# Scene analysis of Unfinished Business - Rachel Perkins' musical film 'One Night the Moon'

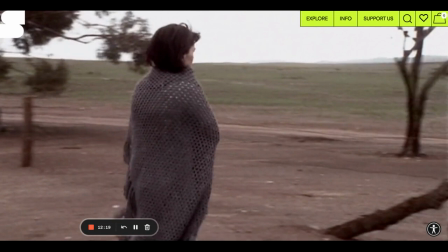735s
I love the fact that she's donned this shroud, this shawl, which, you know, as part of the wardrobe in the mise-en-scene, serves as a beautiful symbol as part of a funeral shroud. Her preparation for the expectation of finding her daughter deceased.
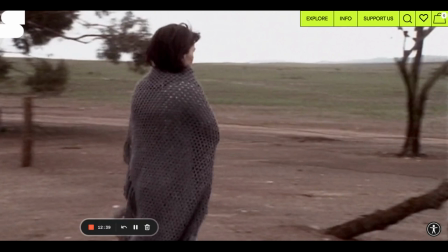756s
despite her fear despite her apprehensions about what she will find at the end of this journey she boldly steps out into this new world she's going into albert's country she's going into albert's land she's crossing the divide and stepping into the world of the other and i think in a way perkins is
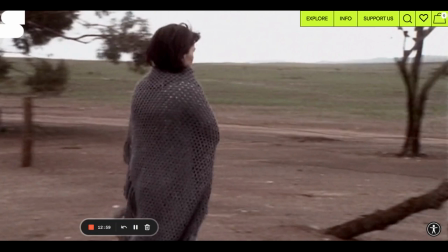775s
using her directorial voice through these techniques to encourage the audience to explore the connection between black and white australia
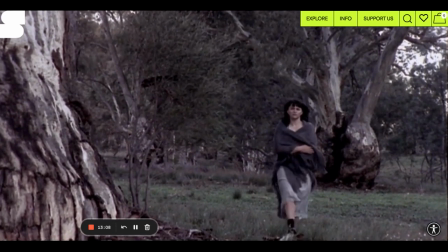785s
wonderful shot here immediately transition to the woodlands outside of albert's home we clearly see her gaze her offer gaze looking out towards albert's home we can hear the diegetic cutting of the wood the continued non-diegetic score
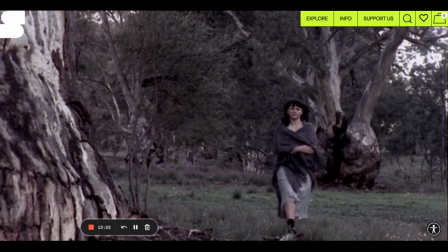801s
played by the guitar riffs and chords accompanying us on this journey as they're about to explore
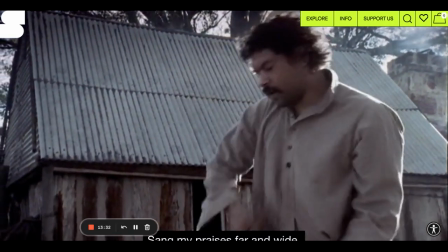810s
sang my praises far and wide
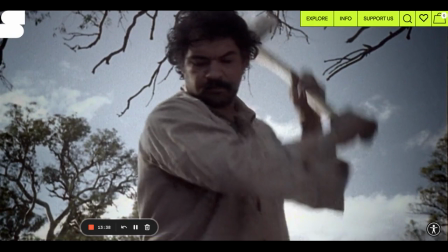815s
now a few things to note in this scene Albert's part in this duet explores his sense as an Aboriginal man of great renown remember based on the historical figure of Alexander Riley Albert Yang serves as
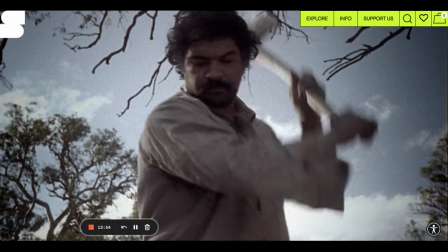832s
an Aboriginal surrogate for the plight and suffering of Aboriginal people both during this time and even now. We have to look at the fact that he sings these beautiful lyrics harmonized by these guitar chords and riffs in synchronicity
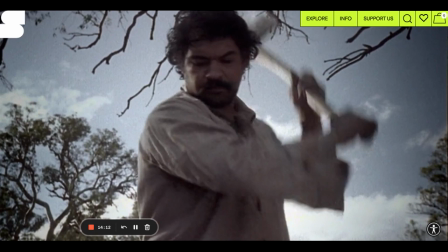850s
with the cutting of his wood axe as he develops in frustration. We'll notice that. We'll notice the escalation in the strikes of the axe as he becomes increasingly frustrated and despondent with the response of wide Australia to him.
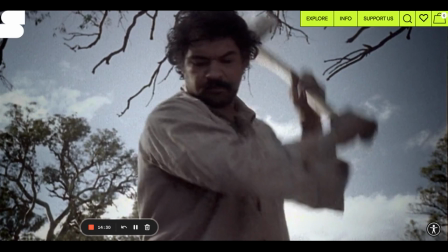866s
And in a way, Perkins is communicating to us the fact that this is something that Indigenous communities experience. And when we look contextually, it's not just in 1930, a period just before the assimilation policy and the period that will become absolutely despicably known as the Stolen Generation.
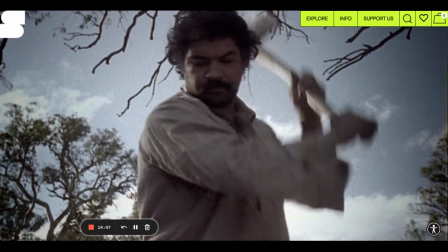885s
But also the experience of Aboriginal Australia, 2001, where nine years post-MABO and even in 2023 and onwards, the fact that even in recent times, Aboriginal Australians are still treated with derision and disrespect.
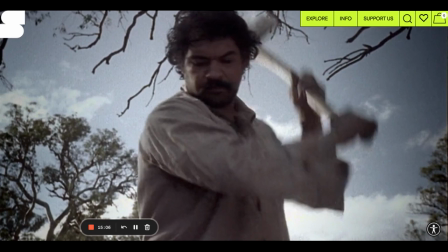903s
And I think Albert serves, and Perkins aids through her directorial voice, that communication about the place of Aboriginal Australians in modern society.
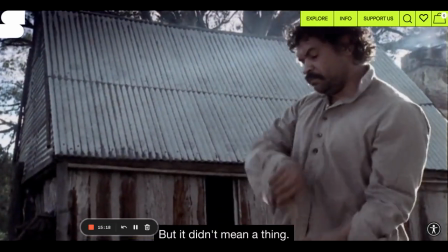917s But it didn't mean a thing.
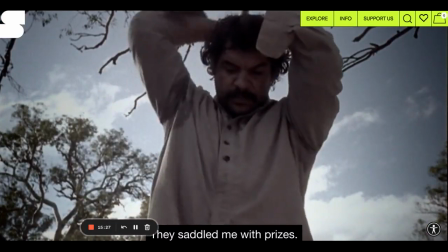923s They saddled me with prizes. Just a swag full of nothing.
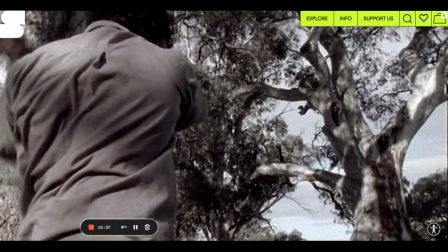933s
Notice that again, the building up of Albert's momentum in cutting with the axe, the frustration evident, the synchronized strikes of the axe on wood,
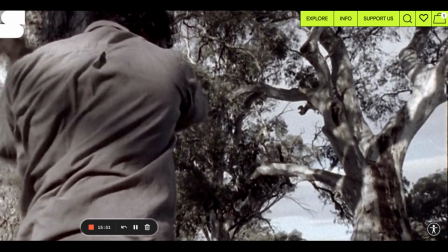948s
echoing his frustrations and finishing his verse with a swag full of nothing. The rich symbolism of the swag, the traveller's bag, the wanderer, seeking his place in this country.
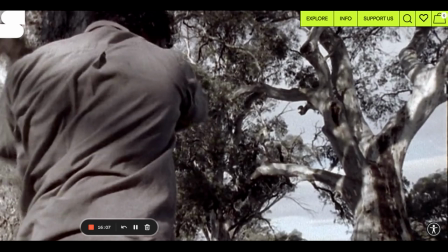962s
An experience of indigenous communities who have been moved off of country and are now desiring to be reconnected with country, okay, and finding their place in the world. Remember Albert as a character. He's a decorated Australian. He is an individual who is an ANZAC veteran.
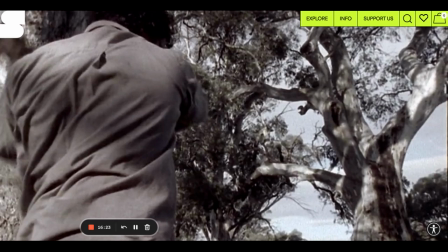981s
He is an honoured policeman.